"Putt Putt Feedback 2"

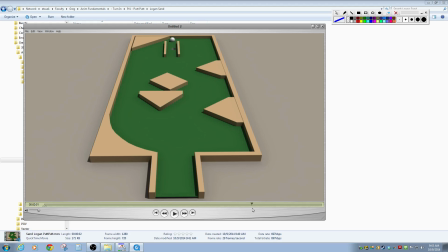1484s
And then it scales up and just goes right over it. And so again, I think I would raise it up out of the ground, so just when you're looking at that, it doesn't look like it's stuck in the ground.
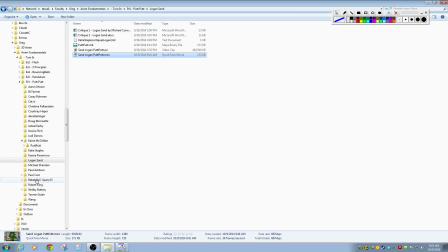1496s
And then I think it would be a pretty good piece at that point. So just a couple little things to address. Pinball with music. Let's go ahead and watch this one, just so I don't get distracted by the music.
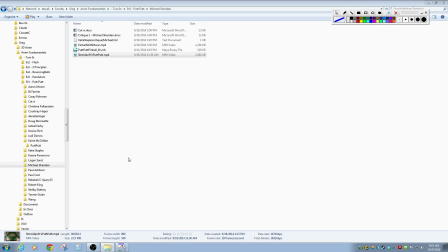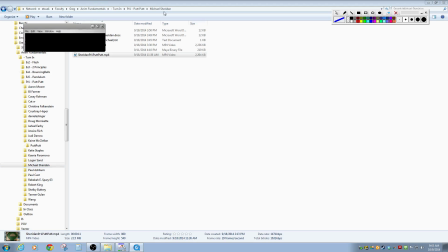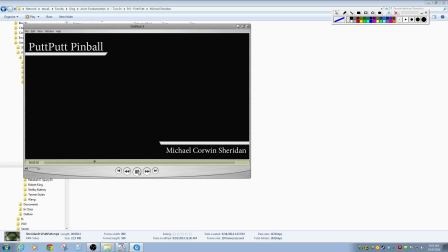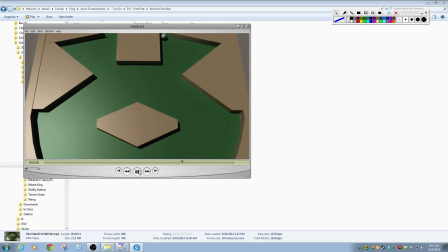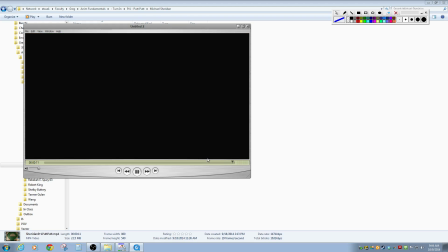1532s
Okay.
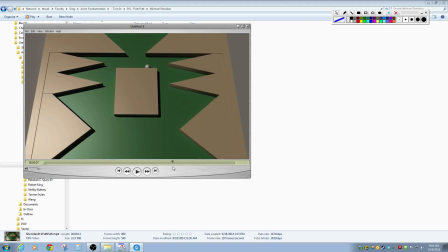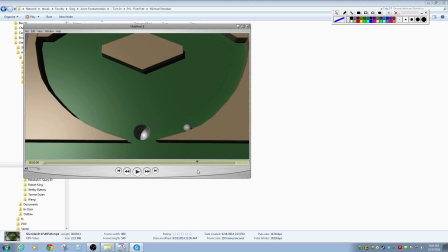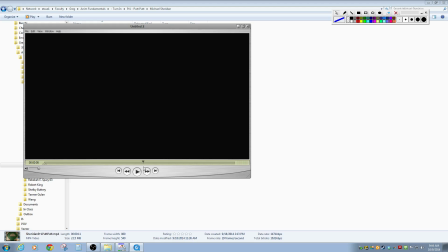1545s
So overall, it's looking pretty good.
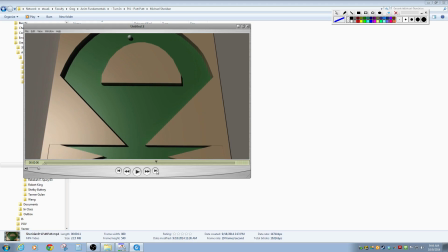1549s
Um, some of your framing here, it's like you can't really see it at the first until it catches up.
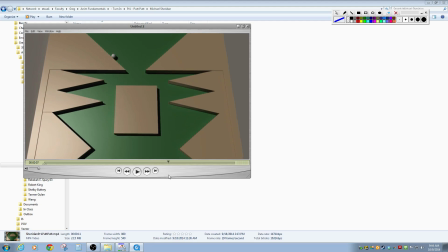1556s
So I play a little bit with that camera motion, but I think you got a neat
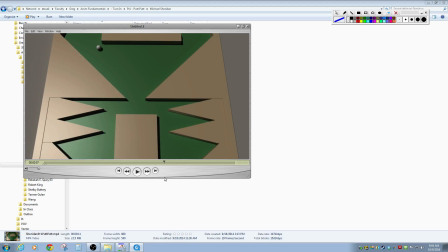1562s
you get this idea that it's falling, not bouncing, and so that's going to have a little bit of a different effect
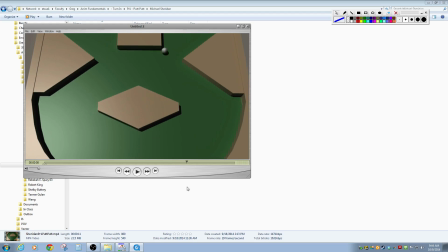1570s
um, than if it were just a flat ground.
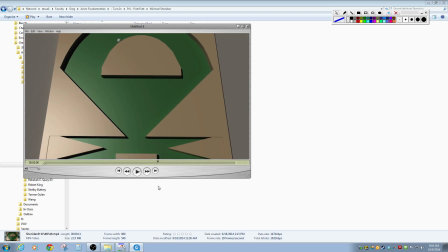1574s
So it's like gravity's pulling it down, right? And so I think it would hit there, and then right now you kind of have it sort of darting around it. I think it would hit there and have a little bit of a bounce to there. So just do like a little bit of a hop there and then roll on around.
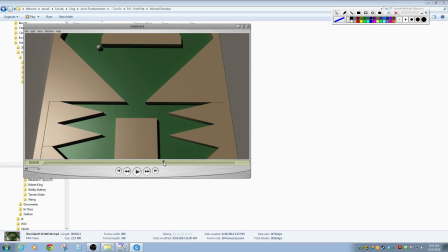1589s
And I think that's the thing that's missing now is these like that's a nice hit,
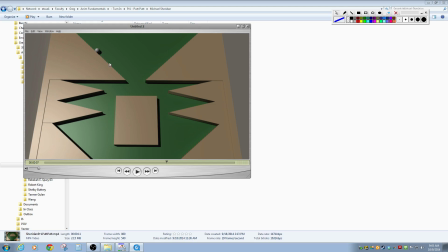1595s
but I think it would hit and have a little bit of a hop. And so um,
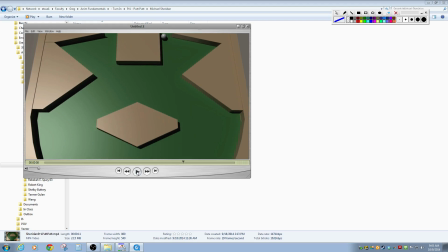1602s
let's see if I hit here and play. So that's something there is like it kind of hits.
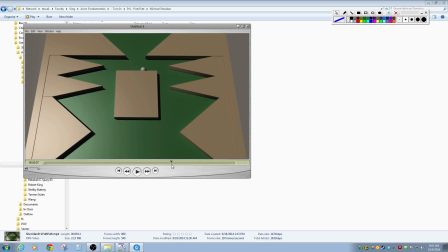1607s
That's not bad though that it hits and kind of rolls over to here. But I think that gravity is going to keep pulling it, and so it would kind of just sort of go at an angle in here.
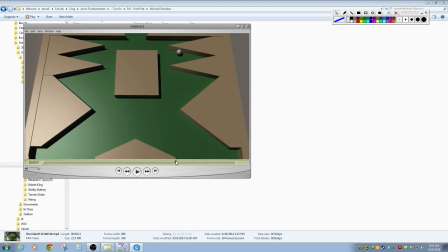1618s
Right now it travels straight across and hits the wall and bounces down. It also feels like it kind of slows down there and then speeds back up right through there.
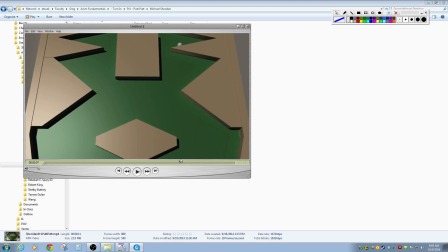1629s
So it slows down, speeds back up, and so I like this idea that it's like rolling, and maybe it arcs off here and kind of falls down here.
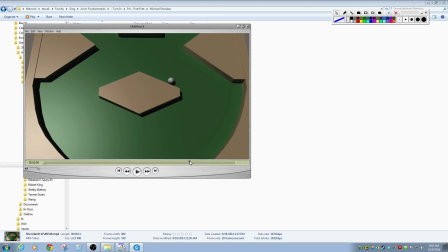1639s
But this is the one that I really think it needs a bounce there. It's to hit and bounce to there.
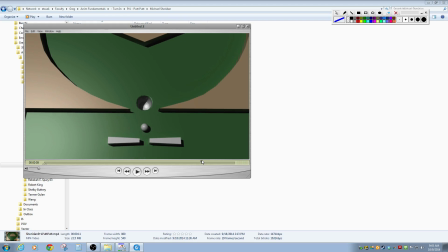1647s
And then it slows down right before it hits this. So it kind of slows down and arcs in. And then the flipper hits it and pops it up. Like that looks good. But the pop happens before the flipper has.
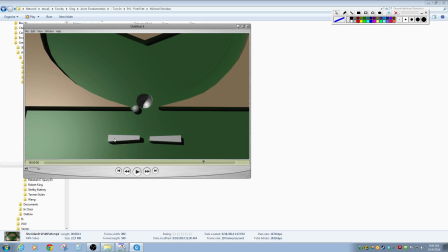1666s
So I mean, I think the flipper needs to jump forward. So like if it's just going to happen over like 2 frames, at this point the flipper art needs to be up here, like to knock it up a little bit more.
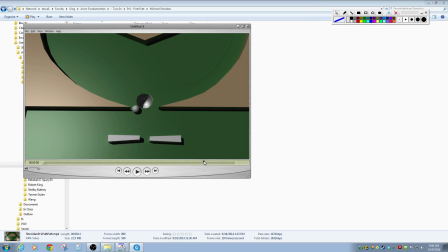1680s
And then kind of go straight up, but then gets sort of sucked into the wall, right? So you probably want to play with the arc on that, like have it. Right now it's going. That's terrible.
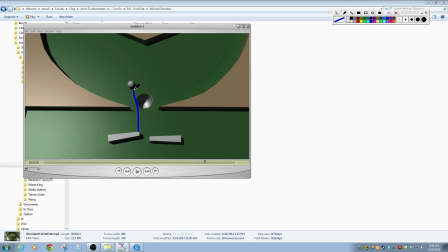1696s
Right now it's going up, and then like that. And so what you probably want to do is just sort of knock it up and like it a little bit more like an arc like that.
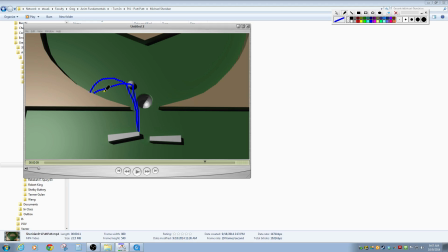1709s
So we get this like clean arcing all the way through. And then when it hits, maybe even have it like sort of bounce into the hole at that point. So let's see.
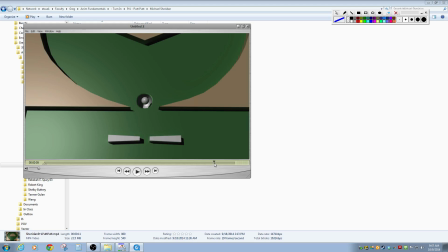1724s
I like it. It's kind of slow. It kind of darts out here and then just sort of stops its forward momentum there.